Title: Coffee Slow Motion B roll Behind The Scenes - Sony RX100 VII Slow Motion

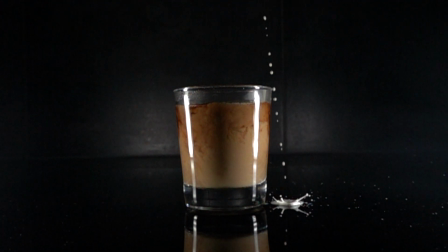0:12 I've got a lot of questions on how I shot my Coffe slow motion scene, so I reached out and asked if you guys wanted to see some behind the scene, and you guys went like, yeah, sure, why not? So here it comes. This is all shot at home in my kitchen.
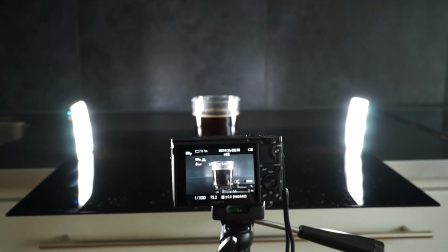0:29 The stage is a black acrylic sheet, which is very gloss and gives those reflections.
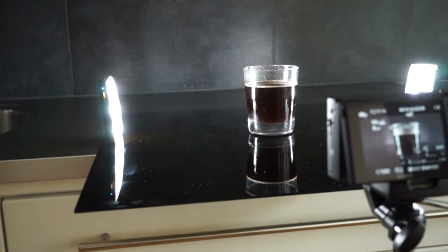0:35 The background is actually just my kitchen wall. When shooting at these super high frame rates, you need a lot of light.
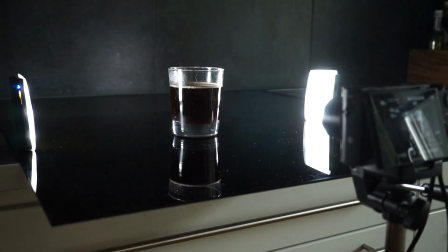0:42 If you have a frame rate of 1000 frames per second, you should have a shutter speed of 1/2000.
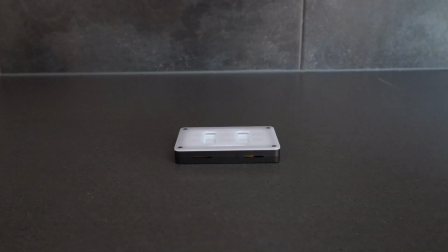0:50 The ambient light is from a window, and I also have two Aperture AL-M9,
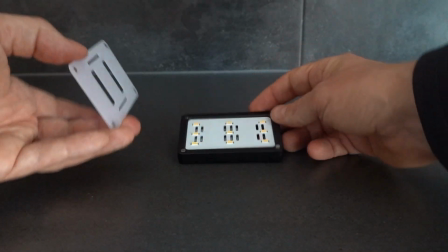0:55 which are some fantastic affordable small LED panels that I can really recommend.
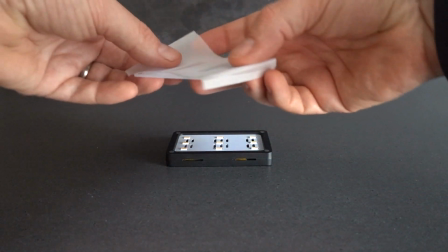1:01 I will put a link in the description. I have used some diffusion on them.
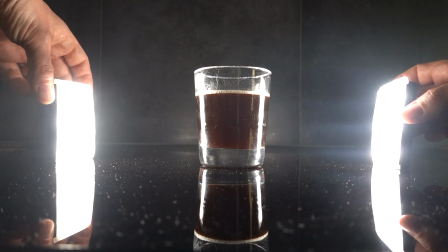1:06 The reflections in the glass will change depending on how you place them.
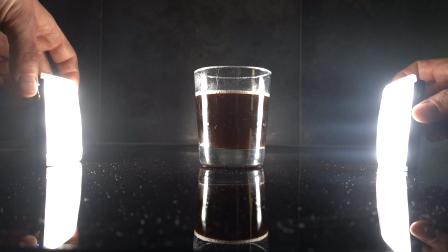1:11 As you can see, all the dust will be visible, so make sure to wipe the acrylic sheet before the actual shot.
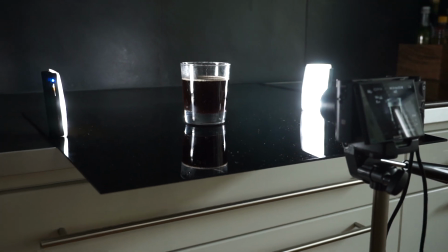1:18 Then you need a camera that can shoot at a high frame rate.
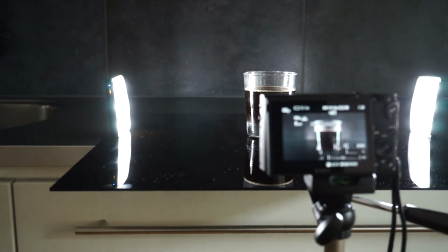1:22 I used my Sony RX100 VII, which is capable of shooting in 1000 frames per second.
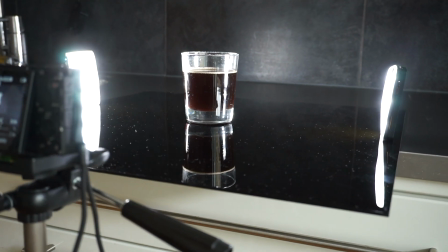1:29 There are some smartphones that can shoot at this frame rate too,
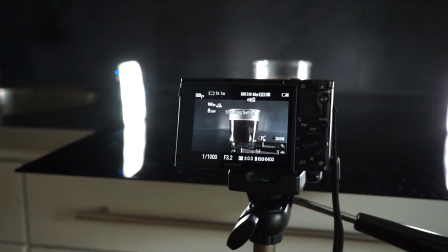1:33 but otherwise you can just shoot in 120 or 240 frames per second or whatever you have access to.
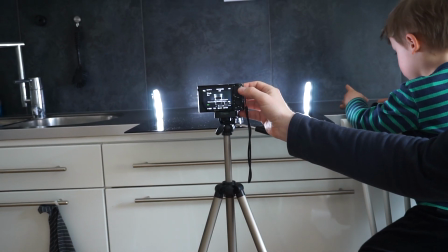1:42 I also have my son as an assistant. It's easier and more fun to have an assistant when doing this, but you can also do it on your own.
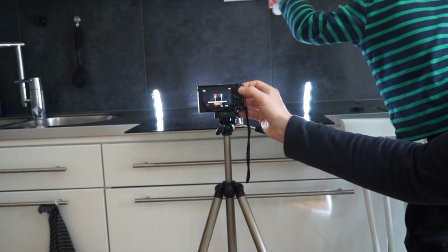1:51 For me, it's a great opportunity to have fun with my kids when I'm shooting those videos.
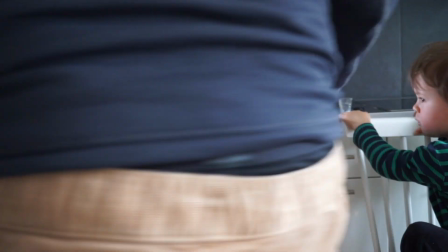1:56 I will also share some insights that we learned along the way on how to make this look better.
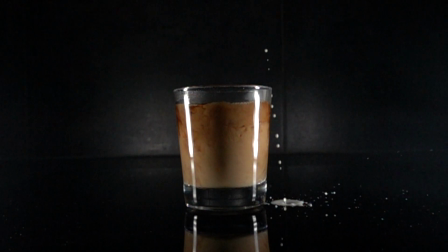2:02 First of all, use cream and not milk.
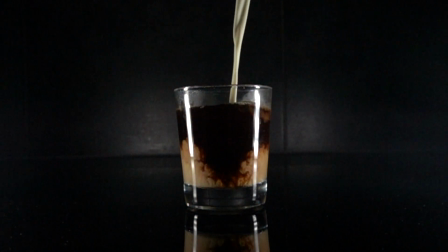2:05 It's much more dense and will give a more prominent effect when mixed with the coffee.
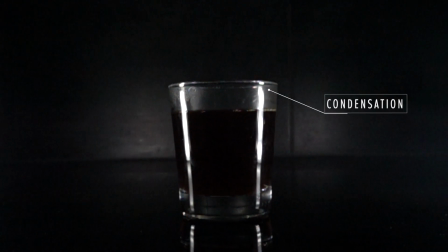2:12 Don't use too hot coffee. That will cause condensations on the glass.
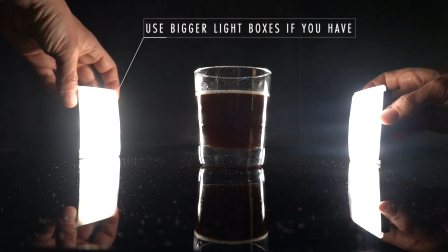2:18 Harsh reflections will take focus from the content in the glass. Try to move the lights around to find the best reflections in the glass.
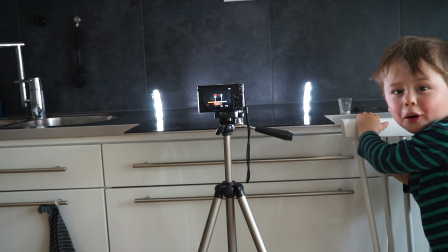2:26 Have fun and experiment. Don't have a too narrow definition of perfect.
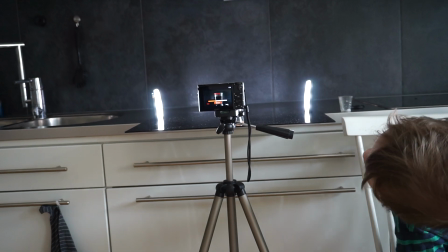2:32 We did accidentally spill some milk, but that only looked even cooler.
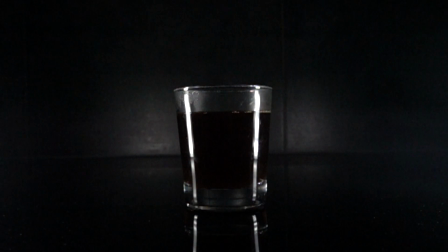2:37 So that's actually the take we kept to our slow motion B-roll. The scenes can be very long when shooting at these high frame rates,
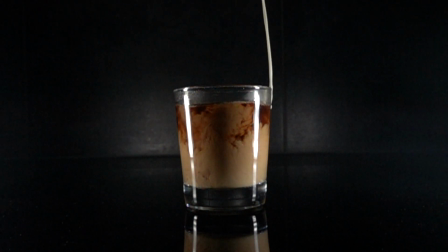2:46 so I suggest experimenting with the speed ramping in the edit to make the video more dynamic and more fun to watch. If you found this video helpful, please give me a thumbs up and don't forget to subscribe.